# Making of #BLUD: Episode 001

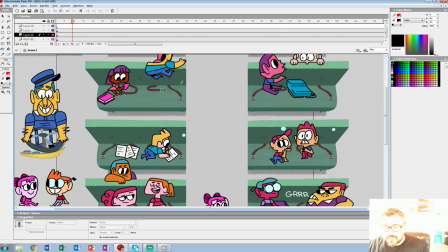(8:09)
So you see, then he starts talking, we got this redhead listening, and all that stuff.
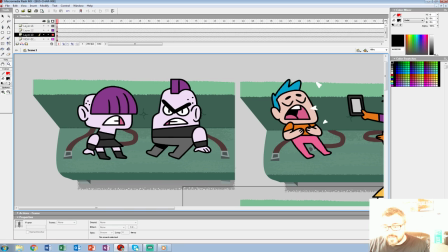(8:15)
And we kind of delve into a lot of different cliques in the group.
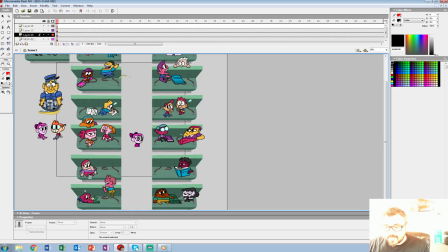(8:20)
We got the punk kids here, we got the nerd here, the bully here. The people who spread rumors, and the quirky bus driver.
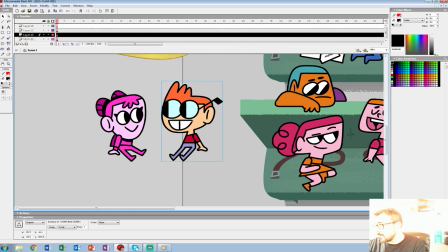(8:32)
And this is Becky's best friend and confidant, Corey,
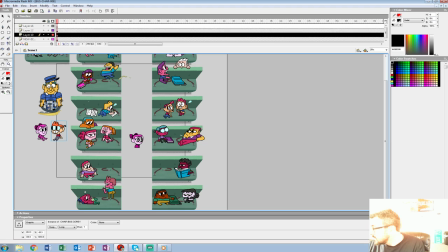(8:36)
and he is a science nerd who helps Becky on her journey. God, I wish to rush out of the show. Oh, Cody. Kicking a man while he's down.
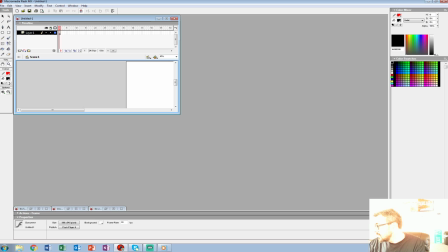(8:49)
Don't name any layers. Yeah, all right. Work very messy. Oh, no, no. You'll see that when it's just two of us doing all the visuals, we just have to please each other.
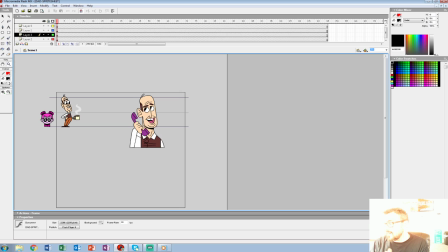(8:59)
So, right now, let's get to the adults. Enough of this kid stuff.
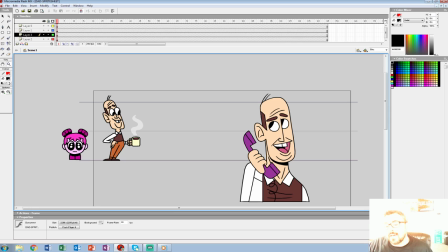(9:04)
So, we are going to start, in all likelihood, Becky waking up in her house. And she's going to reach out to her father, who's made breakfast for her. I think that's how we're going to start.
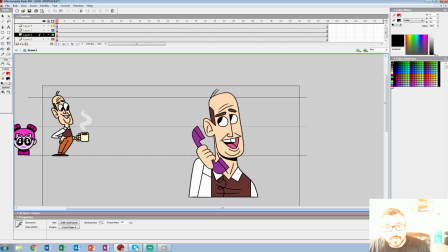(9:17)
So, we're starting pretty much from scratch. Now, we have the dad design from a former pitch we've made.
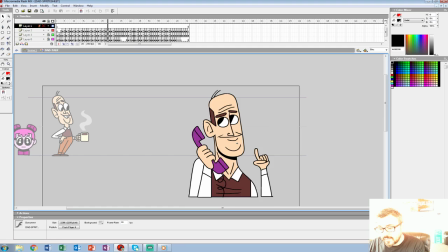(9:23)
And we even have him talking when he talks on the phone with you. Now this is a close-up of him. You might notice it's a lot different line weight and all that stuff. But this, when you click on a character on the major screen, the talk box pops up and you'll get some animation.
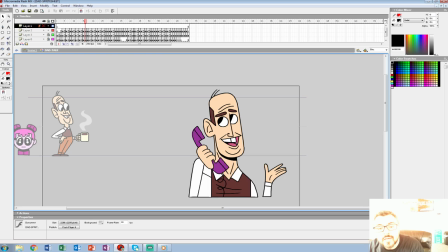(9:39)
And each one of those characters has to be animated the same way. And again, if you were at MAGFest, you might have seen this.
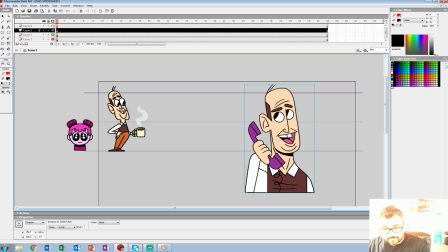(9:45)
And we can even show some footage of that if I can manage this technology thing. And no, we don't, Lawrence, we don't name our layers. But you'll see why soon.
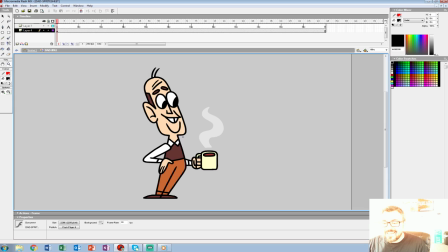(9:55)
So
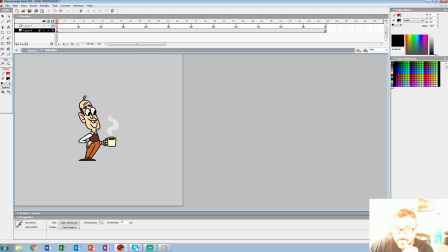(9:58)
I set up this morning. I did a small version of the dad character here. And I did a 1 second cycle here of him kind of bouncing back and forth.
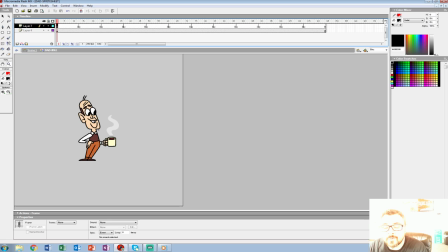(10:10)
And the reason we pick 1 second is twofold. It's easy to manage 1 second of animation kind of always looping. And two, when it deals with music and stuff, you'll notice a lot of beats always land on the second.
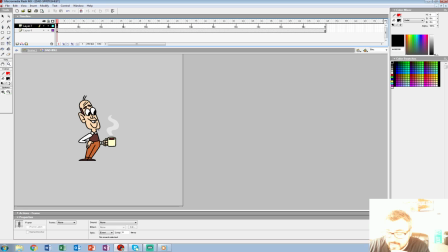(10:26)
So when Tom and Jerry kind of perfected it, animating two music. So we wanted to keep that kind of scale in mind. Now, if you go inside here, you'll see. And this is for the super animation nerds. The chart here, a giant ease in, ease out, then reversal of frames,
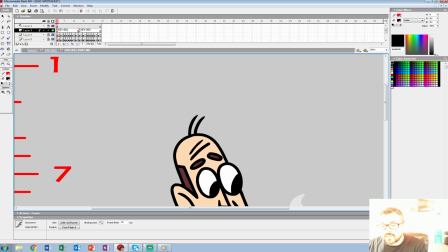(10:45)
and then we add little touches here so it doesn't look so repetitive.
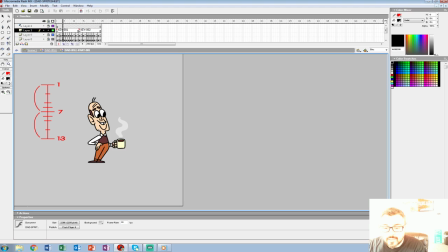(10:50)
We got the hair kind of doing a drag. I got the smoke kind of doing a drag.
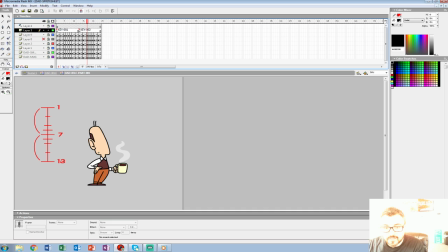(10:56)
You'll see the eyes. Oh, that's the arm layer. You'll see that.
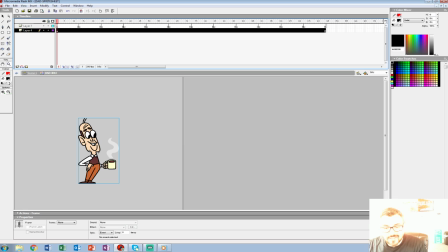(11:03)
But then I did the eyes doing a drag too. Just so it feels a little more lively.
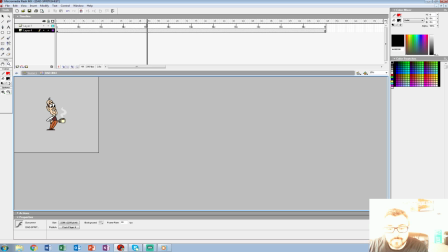(11:07)
And it's, at 25% when you see it on the screen like here, it might not even pick up to most people. But something like that, it's the love's in the details. We try to keep it like that.
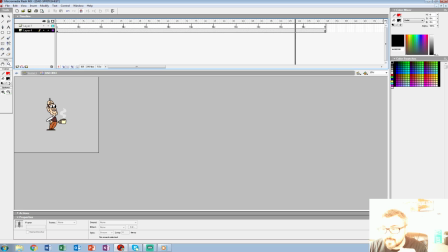(11:21)
So now this idle animation, it's fine for now, and if we're in a crunch, we could probably just keep it. But I want to add something else so it doesn't just feel like he's staring here bouncing. So maybe we'll have him sip a cup of coffee or turn his head, add a blink, all that good stuff.
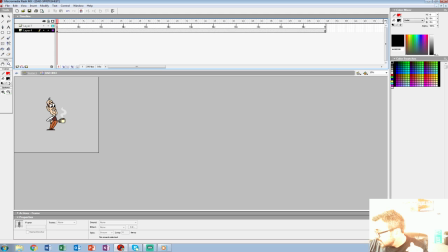(11:40)
What is someone asking? Flash MX? How long have we been working on this? Text things on the other side, the chat thing. We've been working on this for what, Bob, now? 4.5 months, probably?
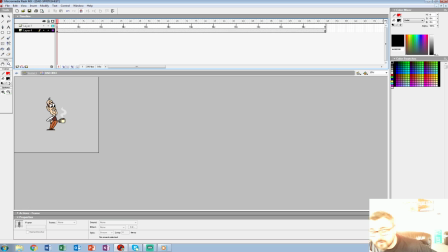(11:56)
Like on this off and off, like on the side. Yeah, not constantly either. I should let everyone know this is a passion project that us and the programmers had, and we wanted to just kind of start working nights and weekends on something, trying to get something made.
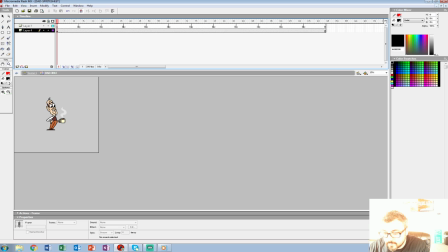(12:10)
And we were lucky enough to be involved with MAGFest, this Baltimore independent video game showcase.